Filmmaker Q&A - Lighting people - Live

I just avoid the windows or bring in bigger lights if I need to. Sometimes you go into an office and they actually have ND'd windows. You find this quite a lot in very modern office blocks. They will have slight ND on the windows where they have those big floor-to-ceiling windows to mitigate a little bit of the sunlight that they have coming in, so it doesn't get too hot and it isn't too intense, especially when they've got those big windows. So, next question. Hey, Filmmakers World, great to see you. How are you doing? Cool. So we'll do the fashion thing. Let's just have a quick look at this. So to sum up all of that, corporates are tough. You don't know who you're getting, you don't know the room you're getting, but regardless of the light that you have, just try and make it soft, try and make it flattering, bring it in slightly above the subject, and then just edge it around. If you can do it with someone and just move it back and forth, trying to find the right position, you're going to get there a lot more quickly than doing it by yourself and just kind of guessing. When you've done it for a while, you develop a little bit of a taste for it and it will become easier. So, fashion, let us have a look. I've got a couple of things for top lit actually, so we can skim through these and it should be quite cool.
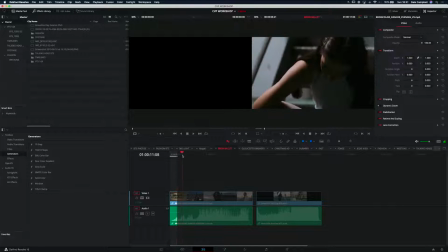51:12 Okay, this was a shoot that we did with Broncolor with an awesome ballerina, Sophie Duncan.
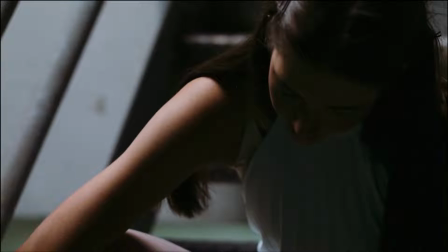51:19 There's Sophie. And this whole shoot was to show off their new light. So the idea with this is that we're trying to show scenarios where, as a filmmaker, I could use their light modifiers and their LED lights with the battery packs to be able to go out to a location and create something really cool in the fashion space. That's really the space where people who do fashion photography will know Broncolor from. A lot of filmmakers probably won't be so familiar with them. We are very heavily affiliated with Broncolor, Still Moving and myself, so read into that what you will. We're obviously going to say that the product is good, but it's all made in Switzerland, really nice quality stuff, so we like it and we're happy to kind of get behind it, and they do interesting stuff like this with us,
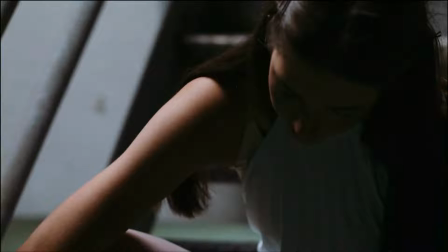52:09 which is kind of fun as well. So this one has top light all over the place for this whole sequence just here.
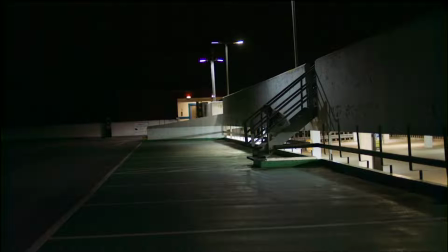52:16 So that is the wide shot, and we've got a lot of cheating going on here. I love cheating, and we're going to see how we cheated this. So, you get to a location, it is nighttime. This is on the roof of a car park, not particularly glamorous, but kind of cool
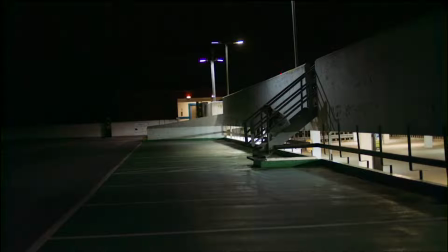52:33 juxtaposition with ballerina in the middle of the night out in this slightly brutalist car park. So we've got light coming down from the top just here, and that is the same as what you see in the background just there. It's just one of those. They're kind of LED lights.
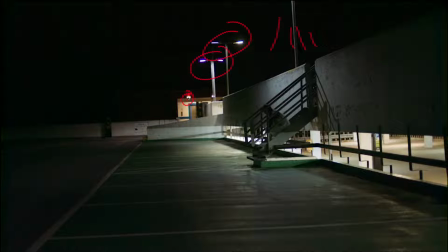52:47 You can see they've got a bit of a blue tint to them, and then in the background you've got like a tungsten or something in this kind of lift shaft just here, so that's a little bit orangey down there. And then the rest of the place, I believe down here, is just lots of fluorescence. So we've got a lot of color temperatures going on, but it works for the wide.
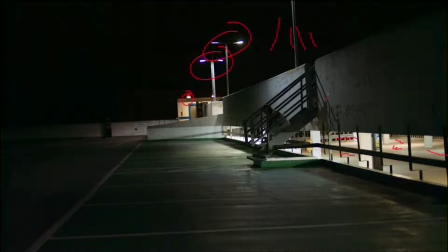53:04 In this wide shot, I'm doing nothing. Because we are so far away and we need to establish where she is, and she's just there if you haven't spotted her, we need to know that this is the location she's in. And we can see from this that that light is coming straight down, top lighting her.
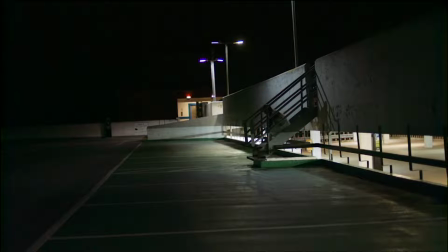53:20 We're going to cheat by having that light
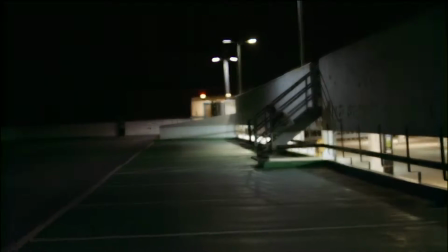53:26 coming top down for these shots as well, but we are doing that with the Broncolor.
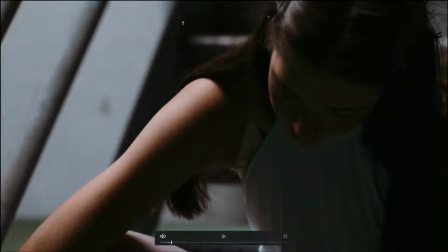53:32 So for this, we have a big octabox above her, and that is, let's do this red, that is right over her just here. This is a terrible octabox. Coming down like this,
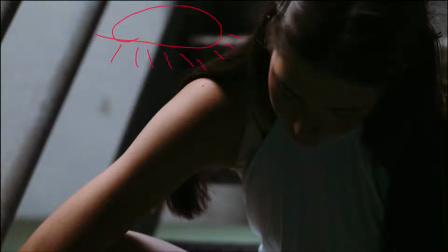53:46 and that has the added benefit of cutting out all of the nasty LED light from that lamppost, and it's playing completely on her arm just there. Got lovely, lovely fall off to a dark just there, and then she's getting a slight return just sort of like off her clothes and things.
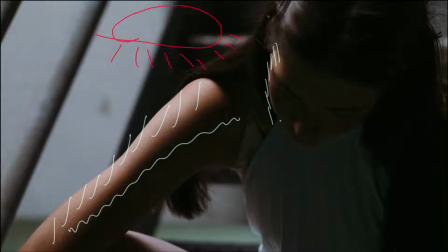54:04 Beautiful light just down the side of her face, just catching enough, and on the hair.